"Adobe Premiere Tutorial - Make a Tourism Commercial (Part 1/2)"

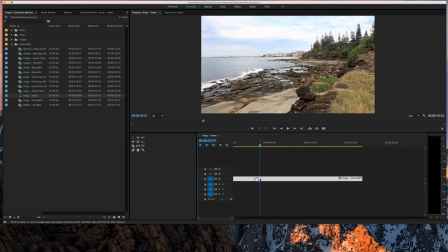496s
Just moving that back along the timeline. You're left now with a video of King's Beach with no audio.
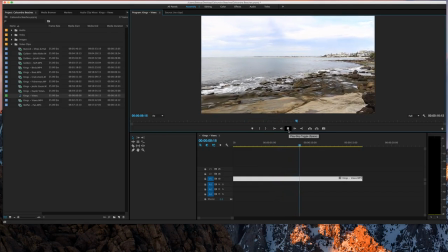502s
And that's what I'm looking for. Remember, we're going to put music in the background in a moment. Alrighty. So that's looking good. Next thing I want to do, before I put the music in, I want to create a title that goes across the top of this clip.
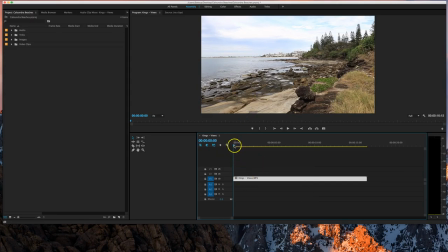515s
Okay, so when the movie starts, you might have just noticed I was using this little blue scrub bar here to scrub through my video. That's what that's called there. So you can scrub through your video a bit quicker using that little blue bar.
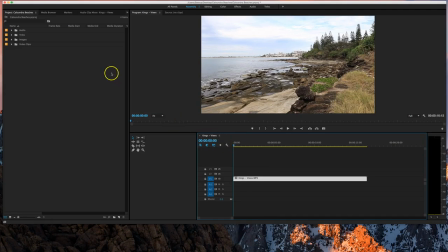527s
I'll just put it back at the start for now. Now what I want to do is put in a title. Okay, and the way we put in a title, I'm just going to go down the bottom here. Next to where we made a new bin, you can actually make a new item. And one of those items you can make is a title. Okay, a box is going to come up just here. I'm going to ask you to make a new title.
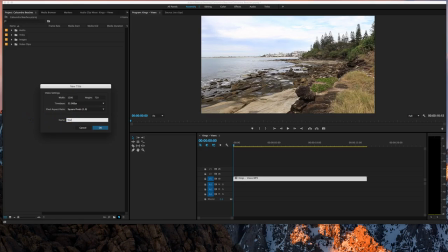546s
Just give it the name, maybe start title, so we know what it is. Don't have to change any of the settings.
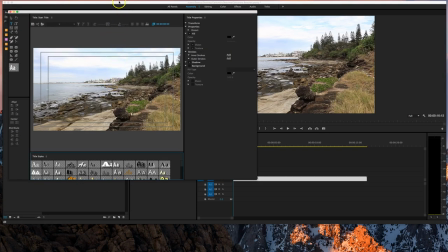552s
Just click on OK. And up comes a little window where you can start editing your titles.
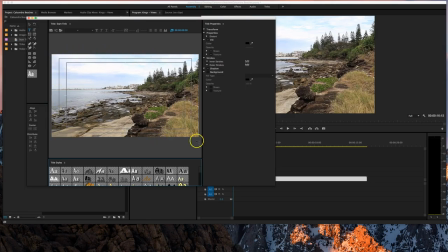557s
You see it's got a clip in the background. That's the clip that we've got in our sequence at the moment. That's just going to show you what it looks like if we put the text over the top of it. So basically, you've got your toolbox down the left-hand side here. Grab your text tool, which is the letter tool, T there. Click on your page.
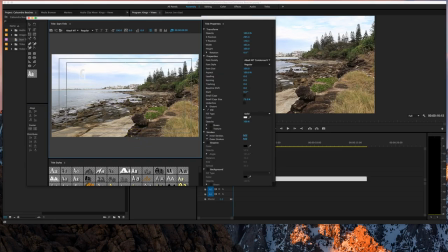574s
Doesn't matter what size or color it is now, but we're going to write Caloundra in capital letters. And then on the next line, we're going to write Sunshine Coast, do a vertical line, and write Australia.
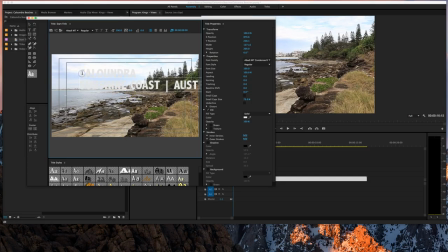588s
Okay, now I'm just going to highlight all of that text by pressing Control or Command A if you're on a Mac. And you've got your settings up the top here where you can change these around. Okay, so What I might do, the top text I might just leave as a kind of bold text, and the bottom text I'm going to make a nice skinny one.
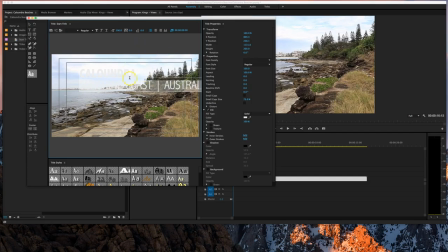608s
Now the color's a bit ordinary as well, so while I've got everything highlighted, you can go over the right hand side and play around with the properties. Okay, don't need to worry about transform or properties. The fill section though, you can choose whatever color you want.
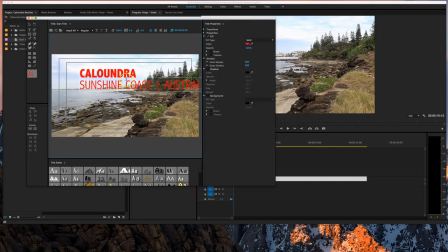625s
Okay, so if I want to choose bright red, that bright red text stands out nicely, but doesn't really go with the beach theme I'm going for. So I might choose, say, a blue color for the top one. That's going to give it a kind of beachy theme, goes with the ocean and whatnot. And the bottom text I might change to, let's say, a yellow that reminds me of the sand.
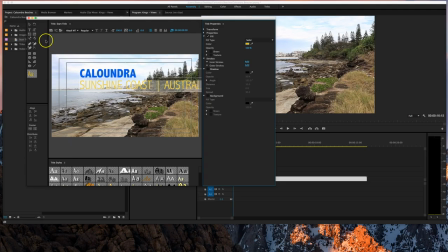648s
Something like that kind of looks good. What else can we do? I might move this around using my black arrow. I can center that text. Now let's cut off the screen here a bit. These lines you can see on the screen are actually safety margins, and it's best to keep your text inside of those.
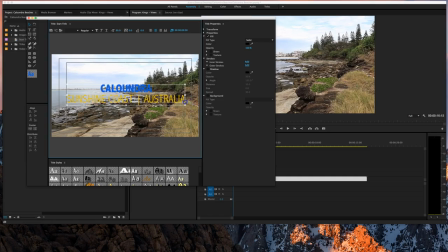666s
So I might just resize my text so it's just sitting inside of them. And I might make the word Caloundra a bit bigger so it looks a bit nicer. So I might stretch it out a little bit first of all, a bit of space between each letters. That's just changing this one here, the kerning.
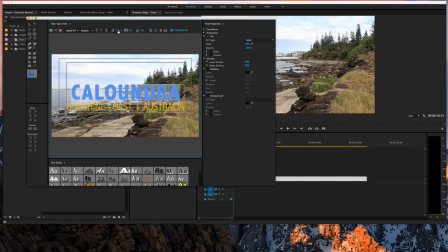683s
We'll change the size by playing with that lever there. I'll make it roughly the same width as the yellow text. That's starting to look a bit nicer now. So it's just a matter of getting it in a good position so we can read it okay.
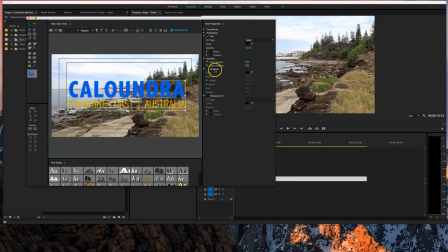699s
I might leave it in the center and try putting a shadow on it. So over here on the right in the title properties, we can put a shadow behind that text. And you can play around with the angle, the distance, and all that sort of jazz to see what works and what doesn't.
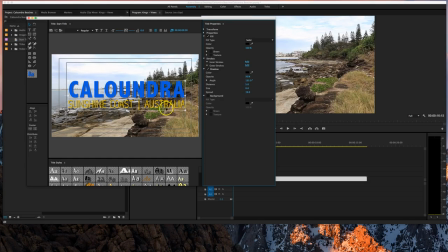715s
We'll just have a little bit of a play with those, but basically that little black shadow behind the text does help it stand out a bit. Alrighty, so that's a pretty good looking title. I'm pretty happy with that actually. So when you're done, you don't have to save it or anything. All you need to do is just close that box.
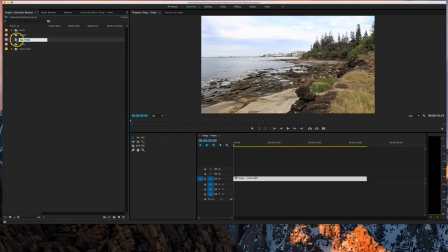731s
Okay, and you'll see that the title appears over here with all your other items. So that can be picked up now and dropped into your titles folder. So now in my titles folder, I've got the start title.